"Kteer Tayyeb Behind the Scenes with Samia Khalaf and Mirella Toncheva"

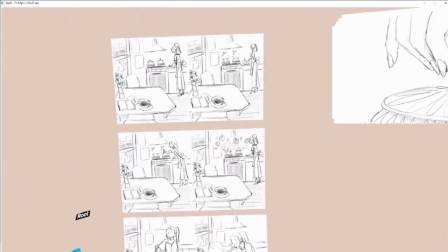30:48 Okay, sure. um these are marilla's boards um marilla the original the old ones right yeah so these on the left
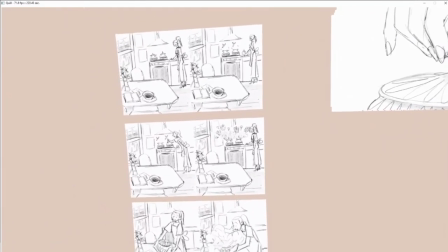30:56 side are the old boards where we had you kind of just sitting at my table and this is literally my kitchen this is literally my table this is literally me kind of cooking
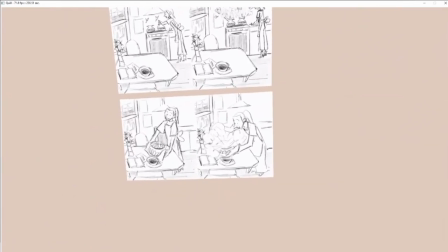31:04 in front of samia and uh we were kind of thinking that it was just a little bit too flat and kind of everything's just kind of the same and
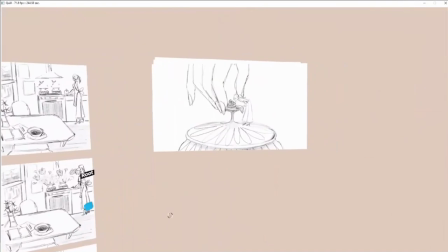31:13 so we wanted to induce like a magical element in here and that would could possibly help us with um the transition so i was
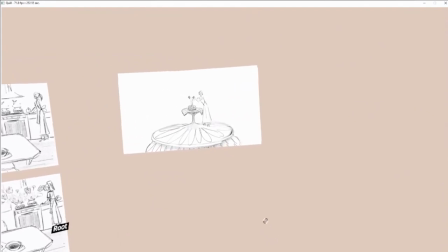31:21 looking at like my little uh the bulgarian pots which is called givets or givets and uh you kind of i was kind of just looking around them
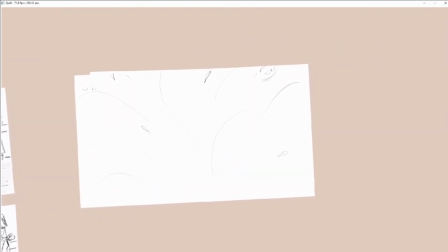31:28 and they're really bright colorful and i thought that maybe if i just take the whole scene and put it on the pot it might create this
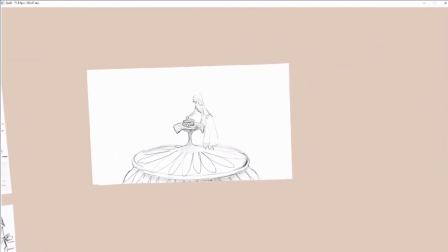31:36 like really pretty visual thing of like when you open the pot
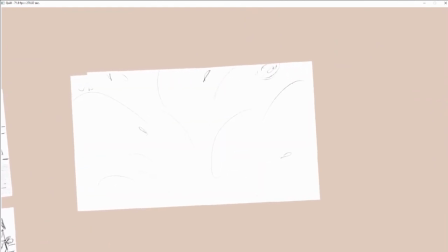31:40 um you get this like plume of smoke or a vapor uh and kind of them this is something
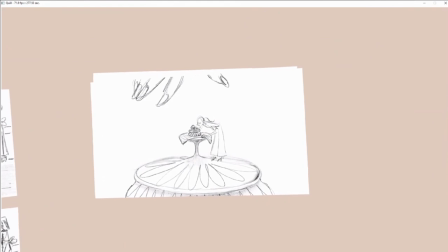31:46 that was kind of interesting but thinking about the food in terms of artwork and how they how the food itself tells its own story so the beauty about these like little pots is that everything is cooked inside of them so you kind of pile them up and you stick them in the
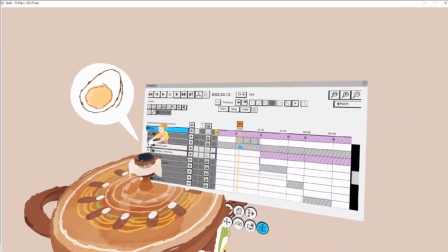32:00 oven and uh you don't really know what's going to happen and right when you open them up it's the whole thing's kind of revealed
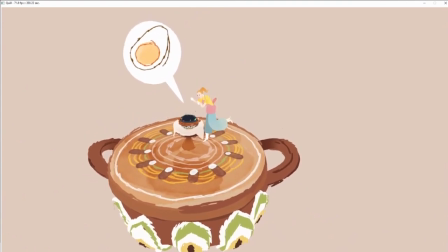32:08 to you so this is essentially a transition that's a reveal um so yeah that was a really cool
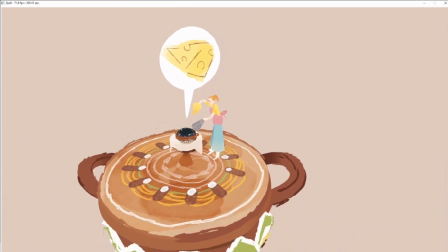32:17 thing and we did this very last minute sammy it was like one of the last scenes to get changed period because we were like the last minute they're like oh my god i don't know
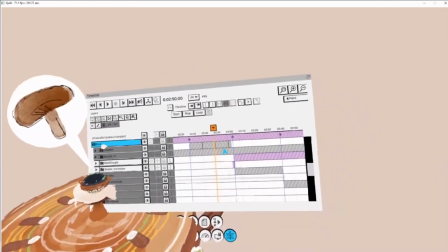32:25 if this is gonna work or not so one of the things that we were i was having a hard time in cool when we first
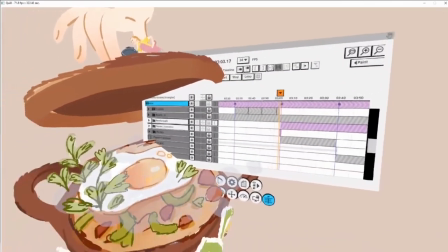32:32 started doing this is that if you're not sitting in the right spot where the transition happens where i'm going to show you right now it's going to break
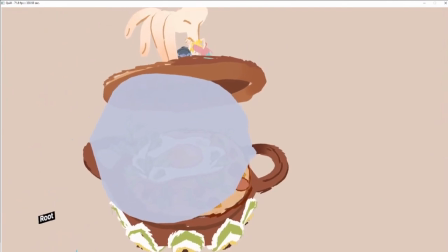32:39 the whole thing but i basically needed your head to be inside of this because if you're like slightly like more forward you're going to be in the fluid and
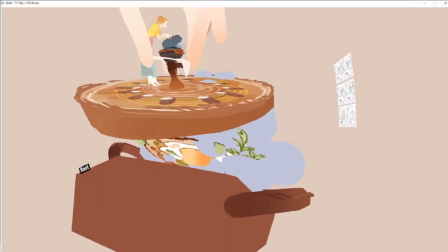32:47 if you're slightly more back you're you're just gonna right yeah um same one when it also transitions to the the one that's like in
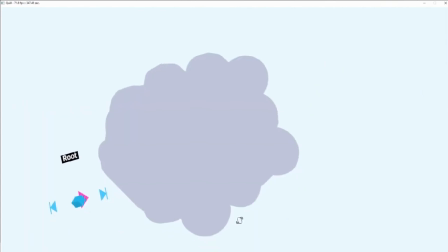32:56 italy i also hoping no one broke the you know that this but one of the things is like
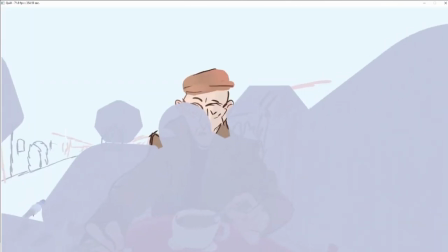33:04 yeah if so if you go inside the stroke it kind of disappears so i lots of
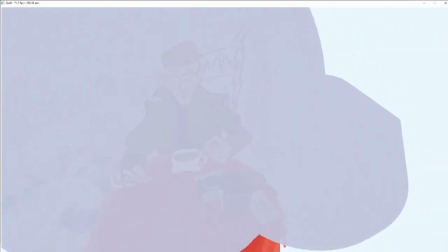33:09 testing and it finally hopefully landed on the right spots but if you want to see the transition from
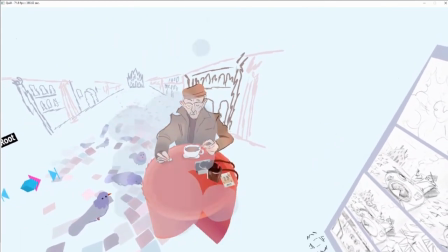33:15 the outside it kind of goes in where your head we assume that your head is is looking oh
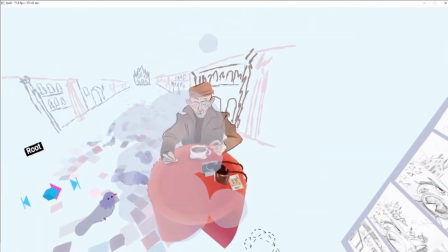33:22 yeah one thing that studio cyro does dan does is like the um
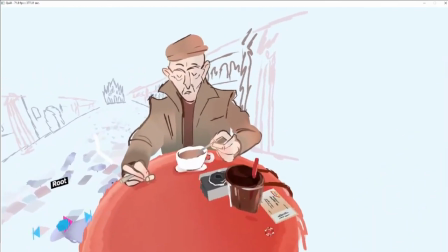33:27 he in the frame where everything becomes invisible basically right opaque
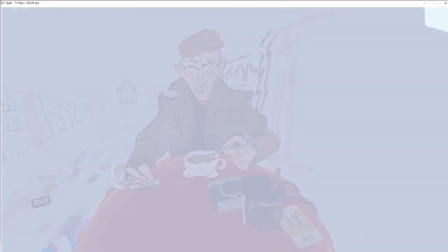33:32 there's a cube around you but so basically he puts a big
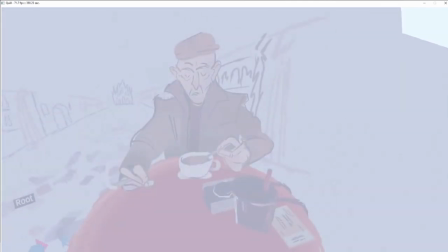33:38 cube around your head right so that way you can you can make ensure that you can't see stuff but the problem is if you have like you
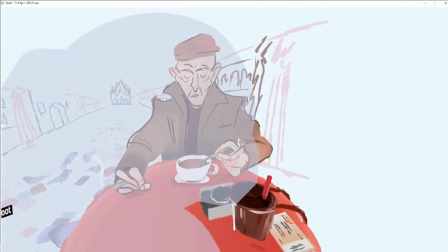33:46 approach this more like a little bit miniature right so you can't make the cube as big so that's not like really solving the solution but that's
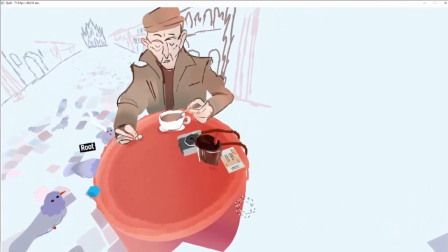33:54 something you could consider for future experiences that you can also put the head
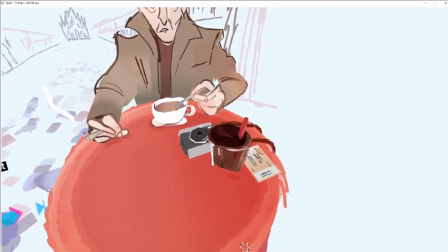33:59 in a box for a split second and then remove the box again.
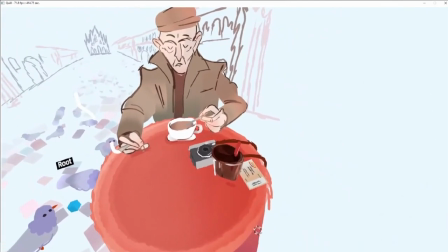34:04 So that's a really cool transition trick. But it works less for miniature stuff, because in miniature,
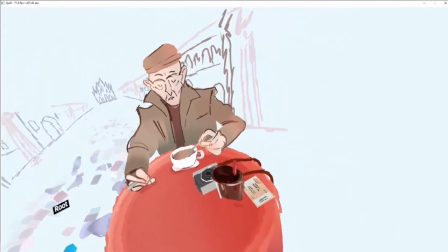34:10 if you move your head like 10 or 2 inches, you're already inside the experience.
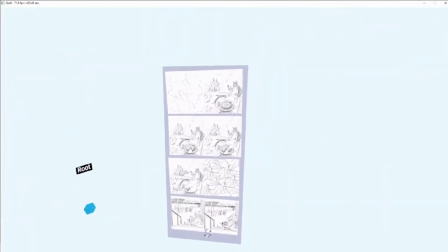34:18 And then there's another transition that was also fun to work on. It's the one from Italy to New York.
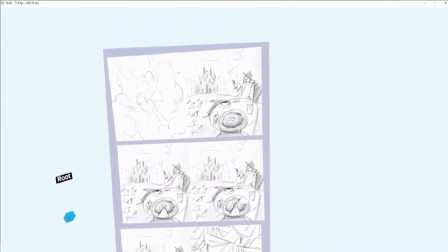34:26 You know, Mirella, your boards look like left eye, right eye. It's almost like a stereo board.
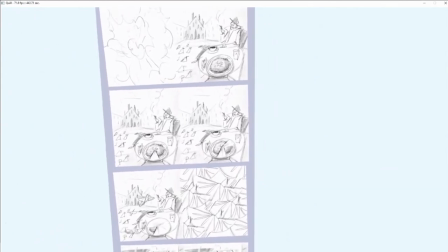34:32 But it's not, right? Yeah, Samir pointed that out later, and I think I was just trying to conserve space on my page.
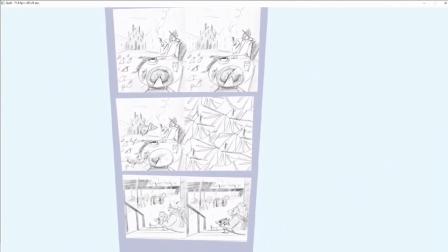34:40 Oh, that's funny. Like, literal, and then later I realized it was like left and right eye, and that was a strange little accident.
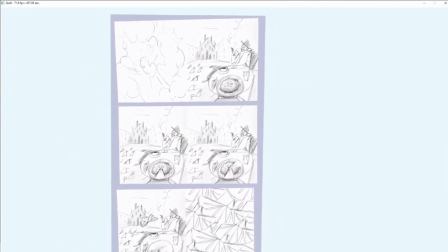34:47 Yeah, for a split second I thought, like, did you board in stereo? Like, who does that?
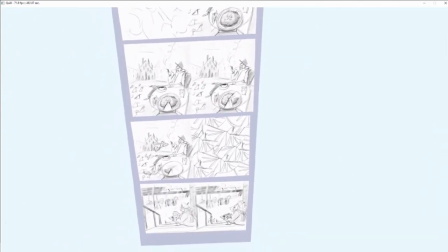34:53 It's the future. Yeah, that's awesome.